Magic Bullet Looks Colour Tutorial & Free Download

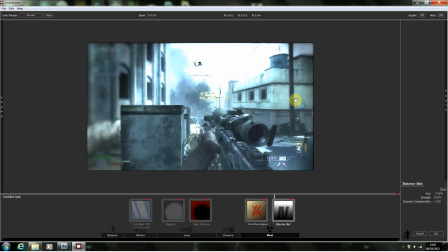Right, now this gives it a really nice enhanced focus glow, and I actually leave the settings for this originally as they are, because I don't honestly think that they really need to be adjusted in any way, shape or form. What I would do is have the telescene net after the print bleach bypass.
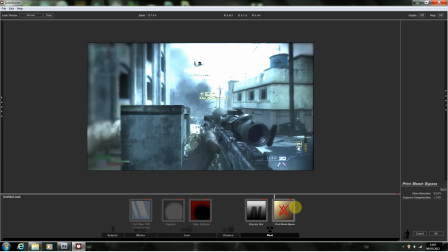Because if you actually look, although there's a minor difference, there is a difference, and I think for the glow that we sort of want, I'd rather have the telescene net second. But this is your choice. The crush, let's just put that at the start.
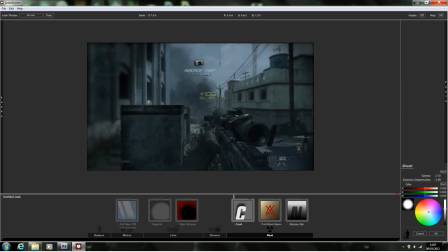You can't probably see what it does, but that's because we haven't actually tweaked the actual exposure yet.
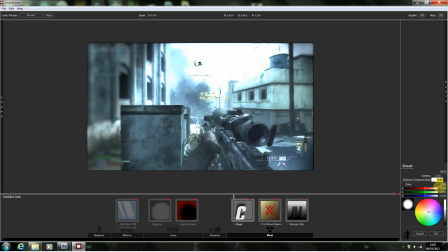And we actually just want to turn it down just a little bit. I'll actually do this manually to negative 0.10. It's only a very nice light sort of trim down. And that just cuts out that little bit up there. Just keeping a little bit dark there so you can actually see what's going on.
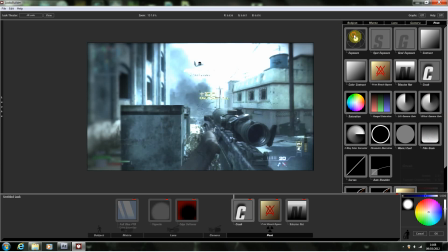Right, next what we're going to do is we're going to go and get the exposure, and we're going to drag that onto the image, and we're actually going to turn it down to approximately
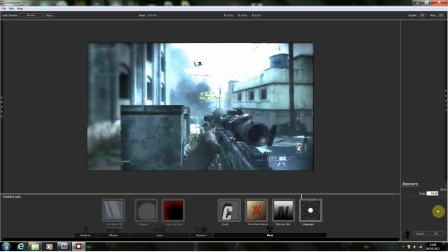-1.10. Definitely not 10. So -1.10.
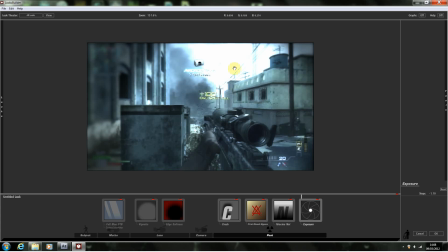Okay. Right. And this will keep it so that the light in the main area will sort of highlight itself, so over there in the sky. Whereas the rest of the image appears dark, which is really quite nice. But we've still got a few more tweaks to do. So what we're going to do is, the gun is probably one of the main focus points. Well, it's the main focus point apart from the actual shot.
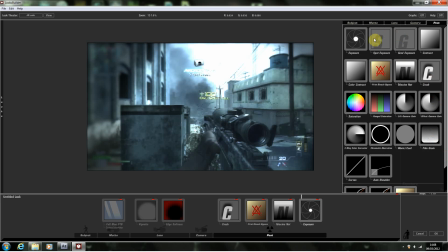And, you know, we want to make that stand out a bit. So we're going to use the spot exposure.
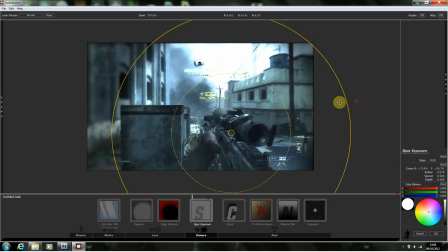And we're just going to bring in the edge a bit around the gun. And we'll actually expand this a bit just so it's a little bit bigger than the gun. And we'll line it up a bit more central. And what we're going to do is we're going to turn this up only a little bit to 0.30. And what this will allow is a little bit of brightness, only minor.
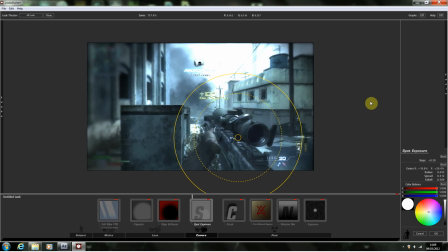Again, another really subtle thing, and this is the key to a really successful colour correction, is keeping a really subtle look.
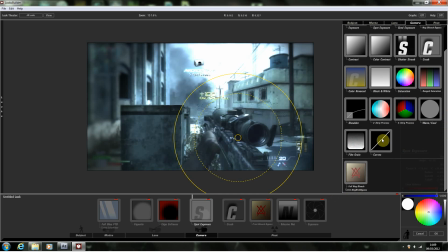Okay, now you can go in and tweak things with curves,
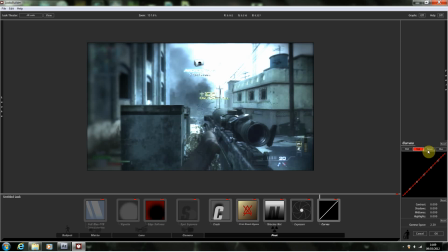and you can do this to each layer or as a whole, or you can do both. So, for example, I can drag in more than one curves layer at once. And I can edit, so if I just turn that off for a minute, so if I just turn this contrast up a little bit, and I'll turn the next layer on, and we'll turn the red up
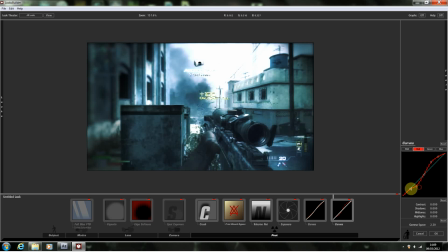just a bit, and we'll turn the red down a bit down here, and we'll do the same with the green. We'll turn the green down here, and we'll push the green up here, and finally the same for the blue, only a little bit.
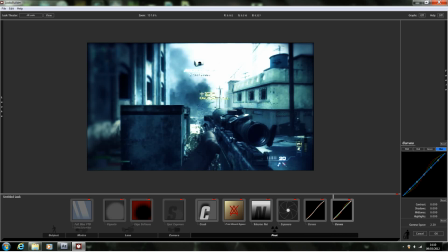In fact, now we'll take we'll leave the blue more or less where it is on the top, and we'll only take it down on the bottom. Okay. Now you might need to make a few minor adjustments should you use this sort of thing. So we might want to go back to
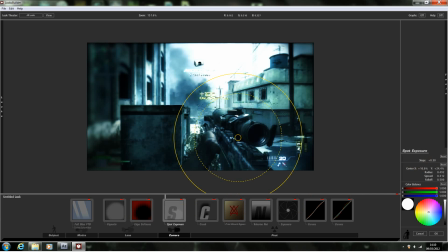the spot exposure, and you can turn it up to say 0.4 or 0.5. You know, it's up to you what sort of clip you're using. If you're using my clip, then you're going to use a 0.4.
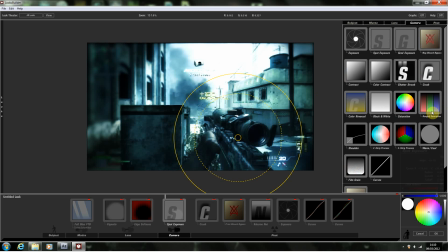The quality of the clip will look a lot better when I've actually turned it back up. It's just looking a little naff because I've only gotten a half quality for the time being.
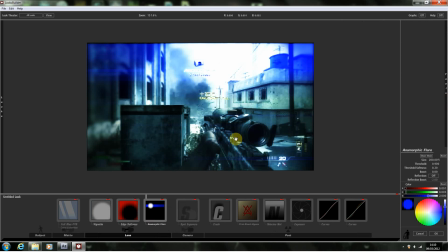And finally, we're going to drag in an anamorphic flare. And we're going to turn the threshold up to approximately 2. Let's leave it at 1. We'll leave it about 1740.
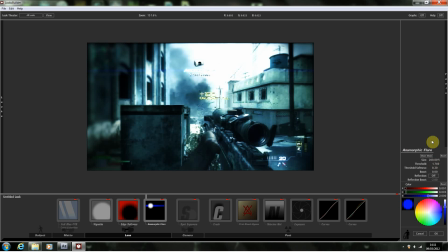Because when you want a really thin sort of sliver, and you can leave the rest, and you can change the colour how you like. I mean, you can have a sort of a white, but if you do that, you can see it's really quite strong. So obviously, the darker the colour, the more suited it can be.